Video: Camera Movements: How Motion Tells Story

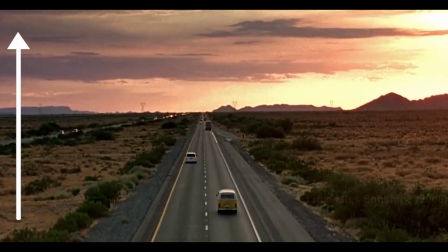261s
As shown in Little Miss Sunshine, an upwards tilt, so looking down up, emphasizes on revealing a scenery or character.
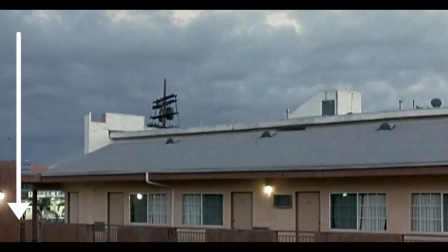270s
A downwards tilt, up down, creates melancholy, showing diminishment.
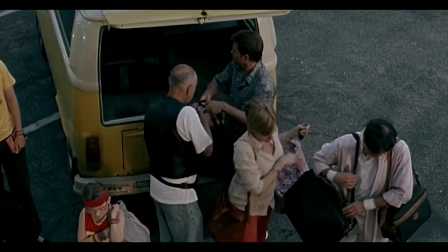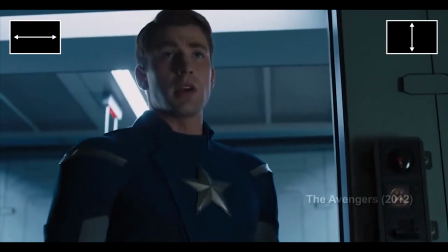283s
Overall, not only do both methods create a detailed understanding of the setting, but they also shape how the audience feels.
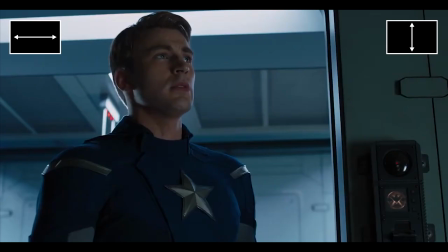290s
A slow pan or tilt can build tension and anticipation, while a whip pan or tilt can create confusion,
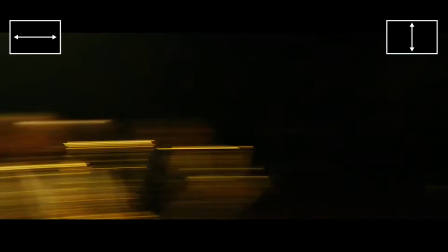298s
depicting chaos, making the viewer get immersed into the moment.
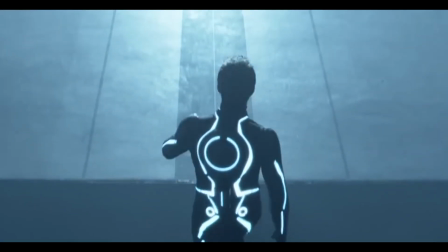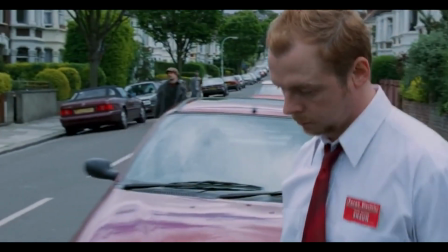311s
The tracking shot is a powerful filmmaking technique used to convey atmosphere, explore the environment, and add dynamic to the frames.
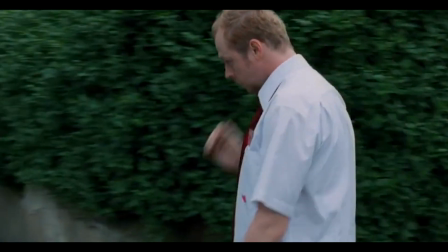319s
It follows one or more characters across a scene for a noticeable period of time, immersing viewers in their movement.
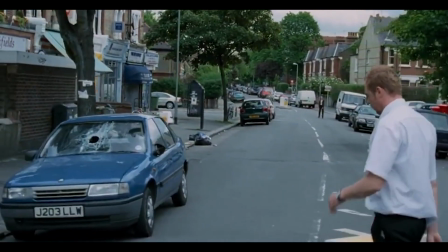326s
It's tracking characters' movements. This is where the name tracking shot comes from.
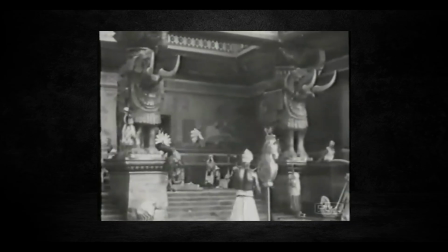335s
Previously, tracking was defined as sideways camera movement.
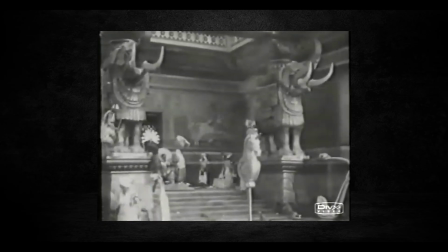338s
However, after the creation of the dolly, a wheeled device that allows for smooth filming, a distinction between tracking and dolly movements was created.
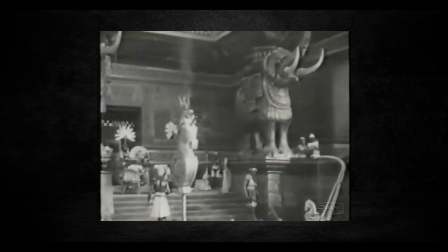346s
Today, dolly refers specifically to in and out movement, while truck means left and right movement.
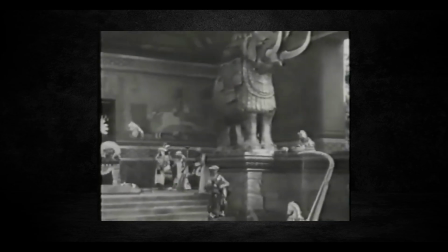353s
One of the earliest examples of this technique is from Gaviria, which pioneered traveling shots.
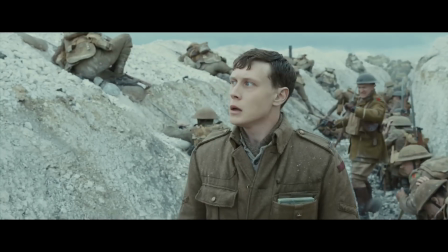360s
Tracking shots can create powerful emotional impact.
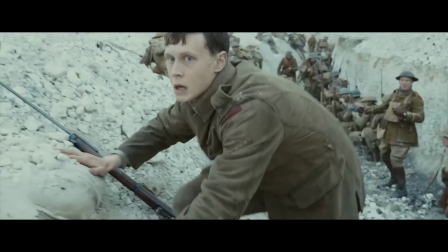363s
By continuously following the subject, they are able to immerse the viewer into the action, making them feel part of the scene rather than just observers.
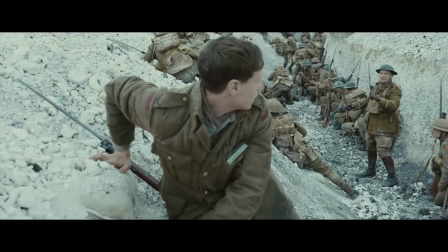371s
Long takes often become iconic because of how deeply they can immerse the audience.
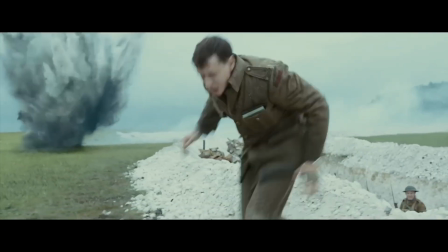376s
Like in 1917, where the camera follows a soldier running in a battlefield,
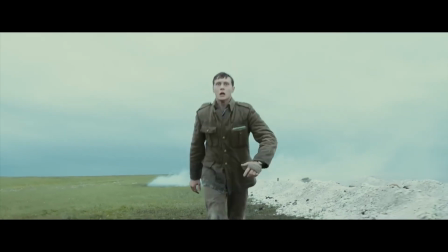381s
the uninterrupted movement mirrors his desperation and urgency, pulling the viewer into the chaos of war.
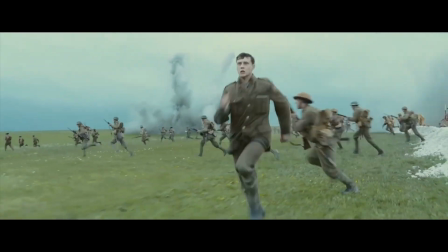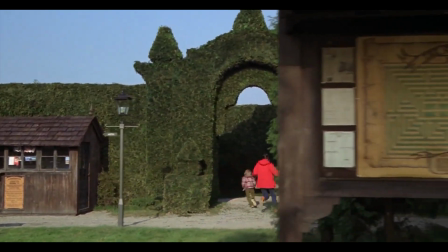395s
In The Shining, a tracking shot was used to establish the surroundings and background, adding a horror element to the final scene.
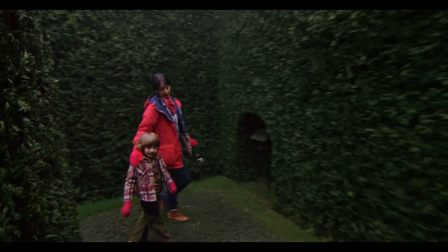404s
Initially, the camera tracks straight ahead, but when the main character enters the maze, the frame follows, repeating every turn.
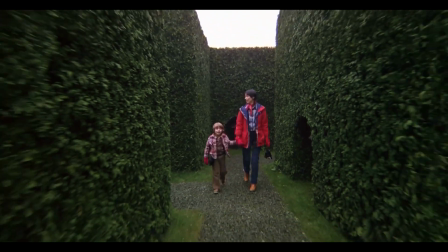413s
This creates a sense of involvement and allows the viewer to feel like they're in the character's shoes.
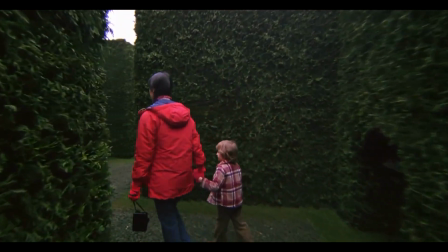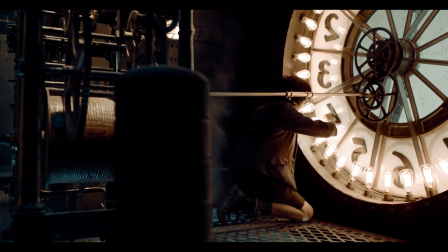427s
And in Hugo,
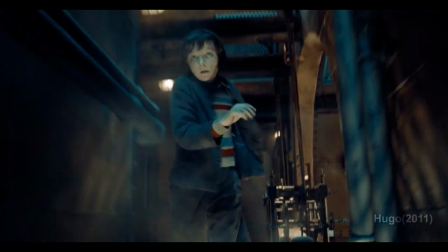429s
where a smooth floating tracking shot was used to convey an air of mystery to better reveal the location and convey a scene of fairy tale likeness.
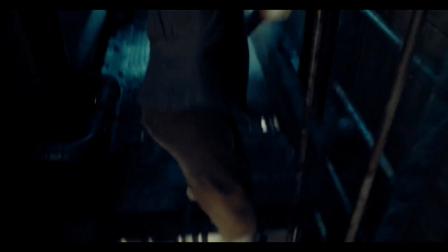437s
The camera follows the subject's every movement, twisting and turning as he moves through the scenario.
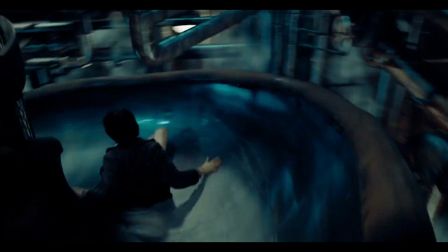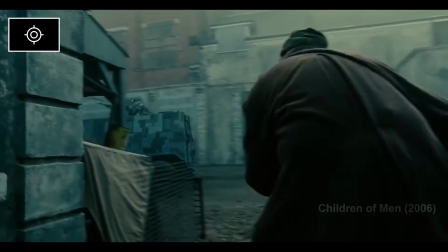452s
These examples perfectly portray some of the tracking shot's key traits,
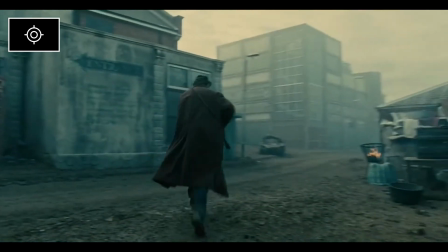456s
such as the camera following the subject with or without cuts during a determined period of time, and dynamic compositions that help filmmakers to explore settings. A dolly shot is a specific type of tracking shot.
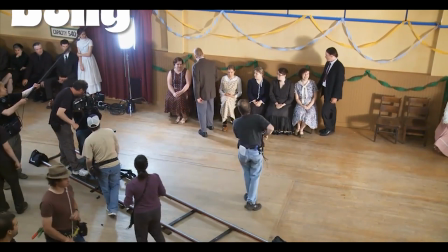470s
The camera smoothly rides on a dolly that rolls along a track or wheels.
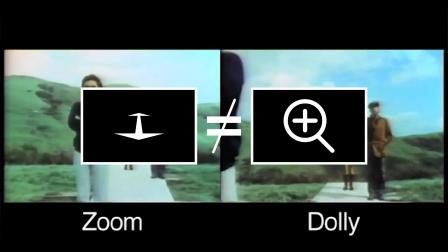475s
It's extremely important not to confuse dolly with zoom, since both change the size of the subject in relation to the frame.
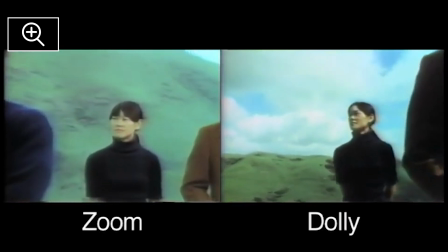482s
A zoom adjusts the focal length of the camera and make the subject look smaller or bigger without moving the camera itself.
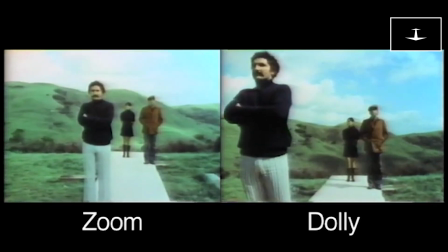491s
A dolly, however, physically moves the camera towards or away the subject,
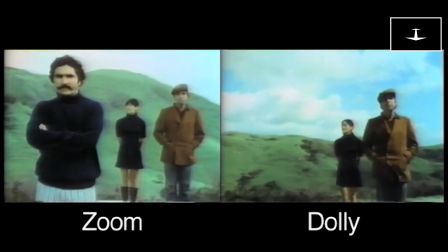496s
which creates a much more natural sense of closeness or distance.
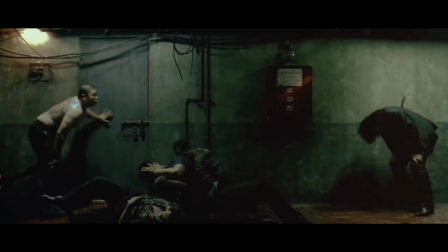502s
Dolly shots are designed to be precise camera movements that are used to smoothly push into,
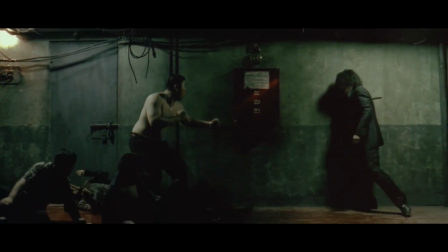508s
pull out, or track characters' lateral movements as they are walking, running, or fighting.
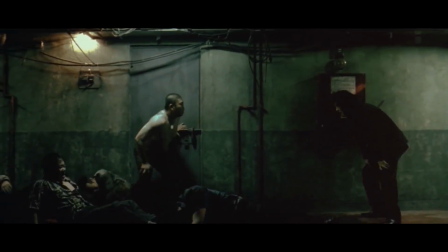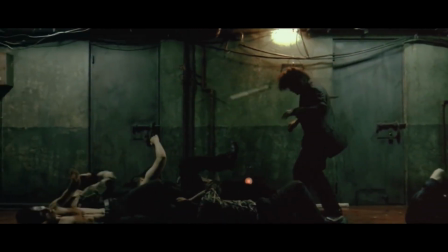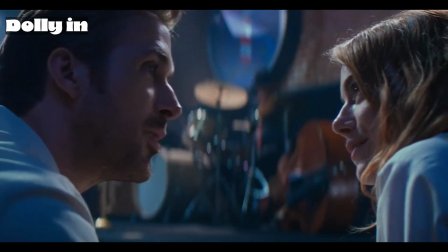528s
A dolly is mainly designed to emphasize dialogue, capture various emotions, or a moment of realization.
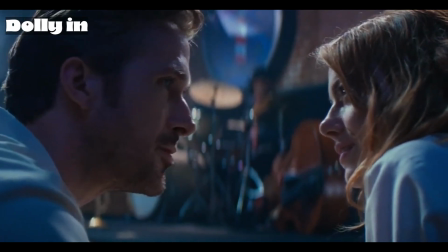534s
It physically approximates the camera to the character, increasing our connection and empathy to the emotions they are experiencing,
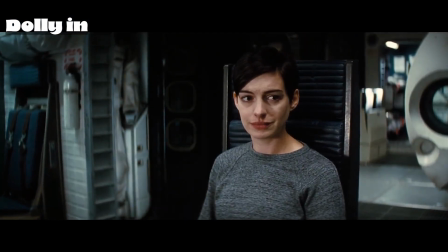541s
like in Christopher Nolan's Interstellar, where Brand explains the essence of love.
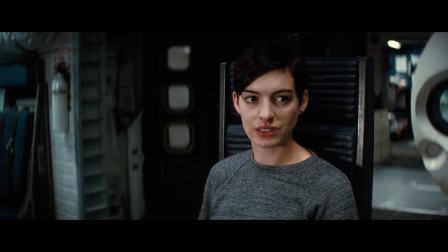550s But maybe we've spent too long trying to figure all this out with theory. You're a scientist, Bran.
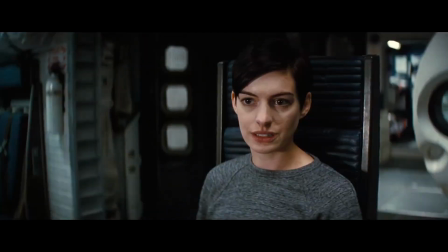556s So listen to me.
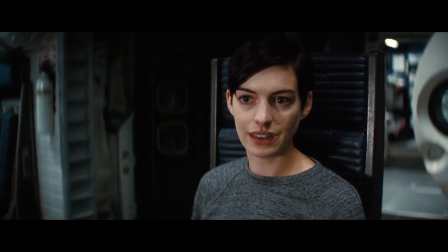558s When I say that love isn't something we invented, it's observable, powerful.
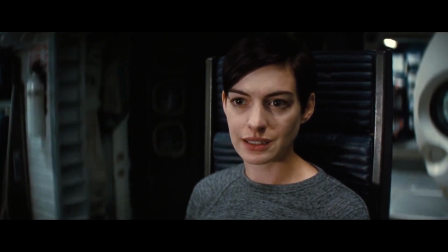568s It has to mean something.
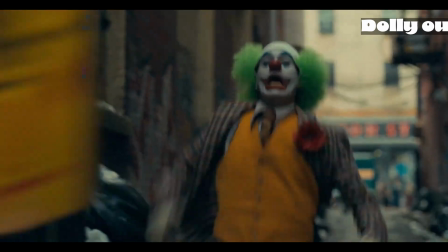571s
A dolly out, on the other hand, is used to capture the environment around the subject or show emotionally disconnect by physically distancing the character from the viewer.
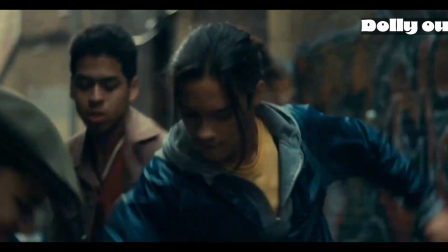580s
However, dolly out enhances the feeling of isolation, loneliness, and disconnect, as shown in The Joker.
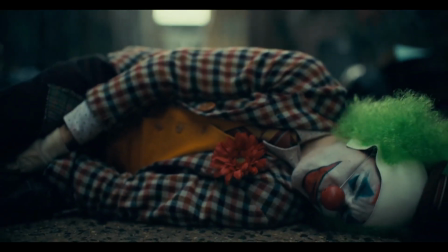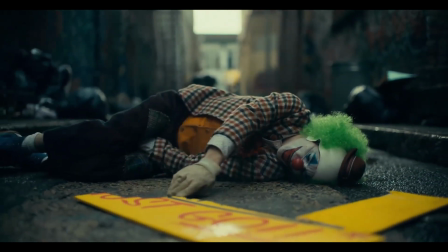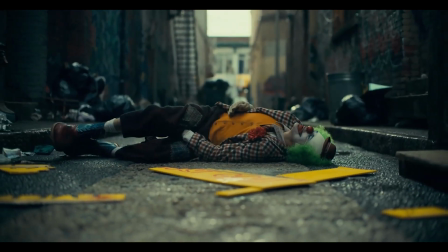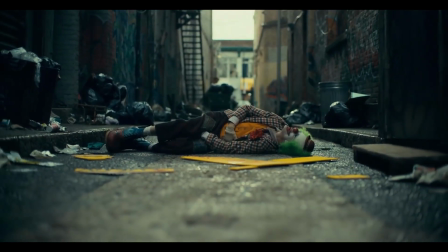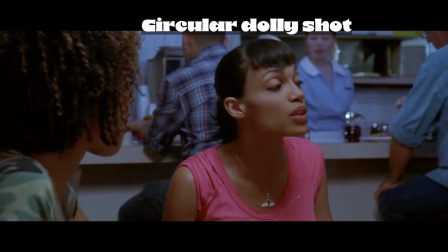618s
and the circular dolly shot, which is meant to immerse the audience into the story, creating the feeling as if the viewer was participating in the conversation.
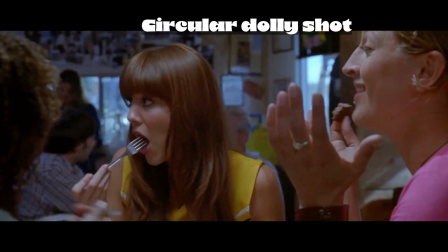626s
It enhances the feeling of friendship and intimacy between characters, perfectly covered by the 7-minute-long lunchtime scene in Death Proof.
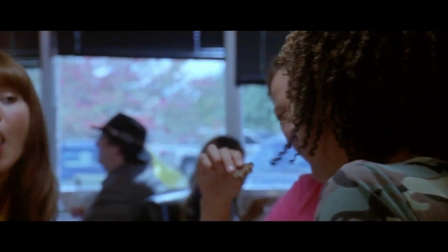635s Agility, reflexes, nimbleness. There's few human beings that can fuck with Zoe on that front.
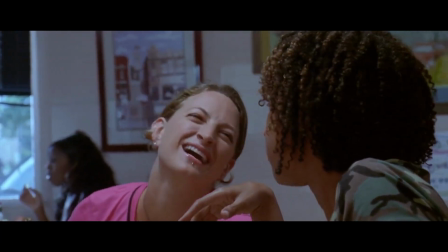641s Oh, Kim, I like you too.
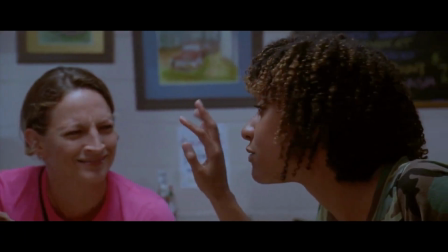644s Having said that, before you get too envious of Zoe's prowess, you're missing the most important part of that story.
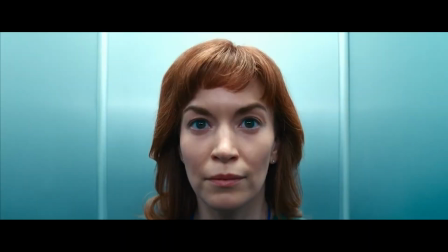652s You didn't fall in the...
Another interesting use of dolly is the combination of a dolly with a zoom, particularly known as zolly. The zolly is created by simultaneously dollying and zooming out, or vice versa. The zolly is particularly useful when filmmakers want to provoke the feeling of uneasiness,
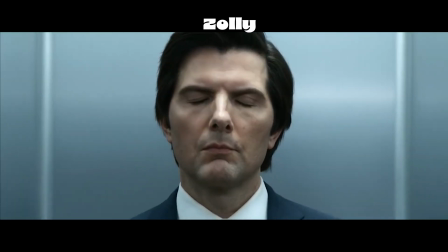673s
anxiety, paranoia, and sudden realization when used properly.
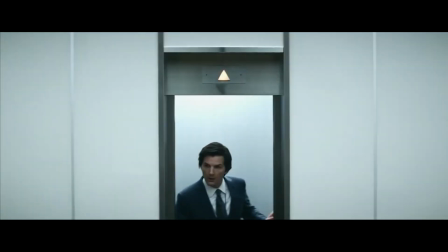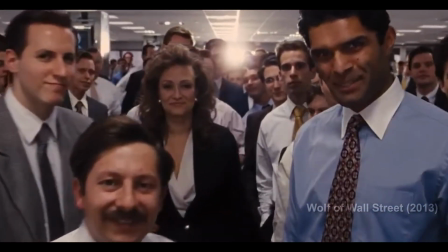683s
Finally, we have the subject camera or POV shot.
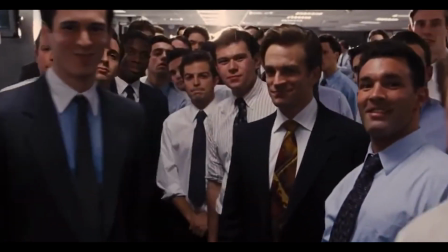686s
As it's more commonly known, it's the most intimate type of camera movement, showing the world from the character's point of view,
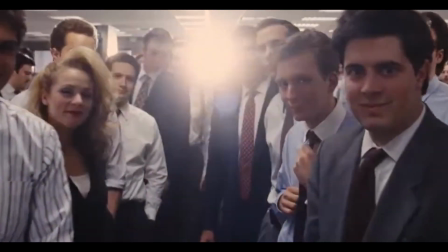693s
letting the audience experience both their actions and emotions through characters' eyes.
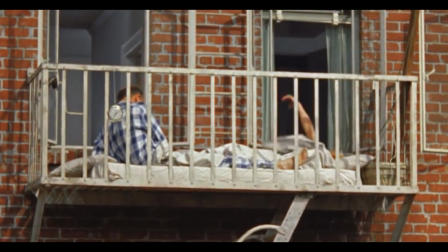700s
Early uses of this type of shot focus on moral impact and were commonly used by directors to explore moral questions and character psychology,
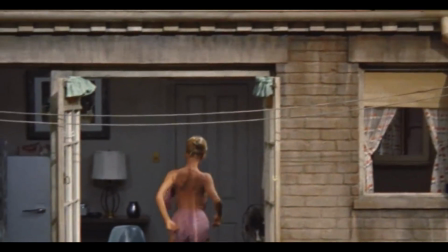708s
like in Rear Window, where Hitchcock reflected on voyeurism, making viewers question their own judgment while observing others,
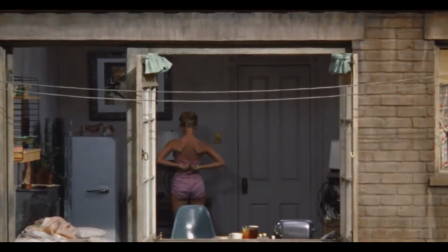715s
while Antonioni's Blow Up was explored the fragility of perception,
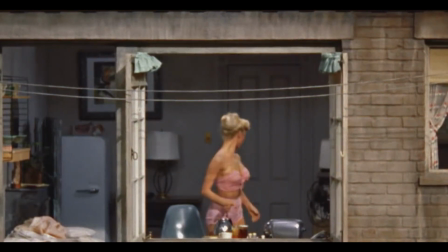720s
depicting a main character who struggles against a world whose meaning seems lost.
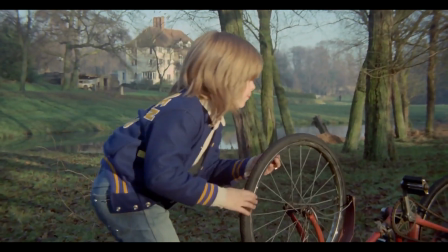725s
Later filmmakers expanded POV further.
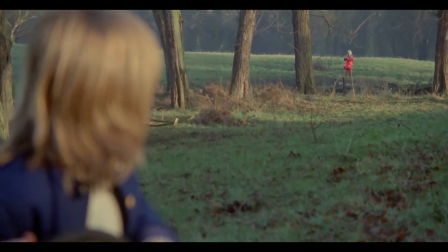729s
Directors like Roeg and Ruiz experimented with time, color, and overlapping perspectives to reveal how people perceive reality.
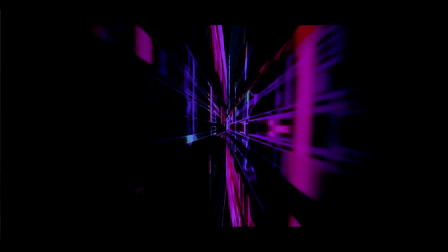738s
Kubrick's films such as 2001: A Space Odyssey and The Shining used POV to express inner consciousness and hidden cruelty.